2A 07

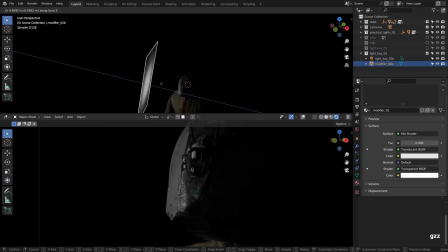So yeah, never mind, that was just a test. False alarm.
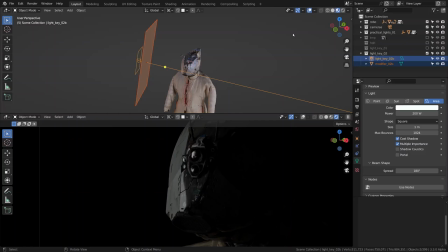Okay, switching back to the material preview mode in the top view. Sadly, it doesn't show the translucency, but yeah, I guess we have what we have. Now let's have a look at all the key light elements together.
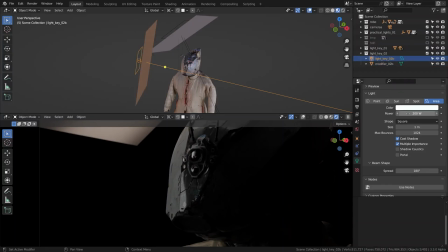For separation, just to make it more interesting, we can give the second key light a yellowish tone, not too saturated though, just a touch, and calibrate its strength so it's subtle enough. Just adding a tiny bit of exposure there, to be honest.
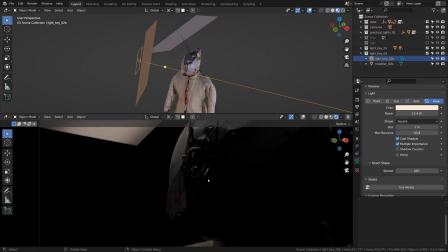Just so we can pick up those sweet details.
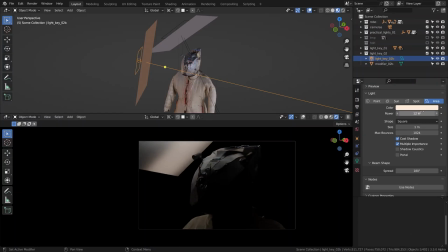That looks good to me. Now toggling back our HDRI.
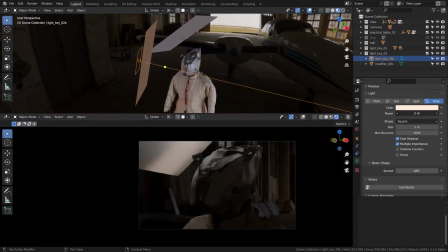I think that's much better with that extra source.
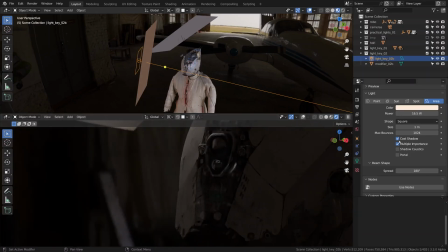It helps to show off that important part of the face and show off our crazy modeling we spend so much precious time on, if you know what I mean, which is always a bonus.
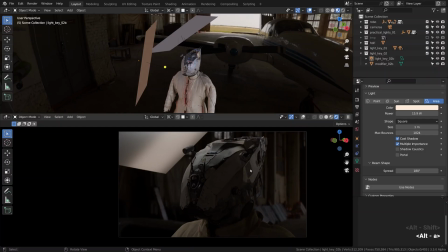Interestingly, while there are a couple of different lights kind of doing slightly different things, they still work together. Conceptually, all of this is our key light, a compound key light, let's say. Finally, let's get rid of the ray visibility of our light modifiers once again.
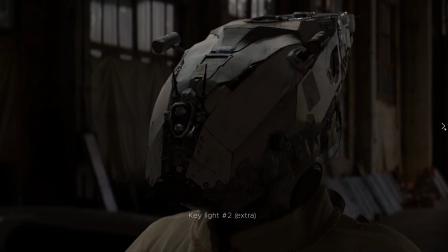To sum it up, we have just set up our main light, which purpose is to draw some exposure on what really matters, and do it in a way which makes it feel round and deep and hopefully motivated by the environment we are trying to depict.
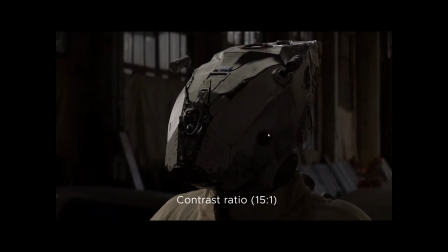Cinematic lighting is all about control though, and it is important to be able to control the contrast levels,
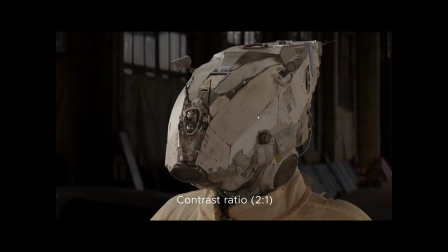and we need some other light to be able to fill in those shadows, or on the contrary to deepen those shadows,
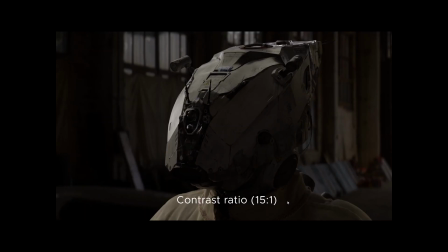to ultimately control the contrast ratio. For that we need a fill light, so let's talk about it.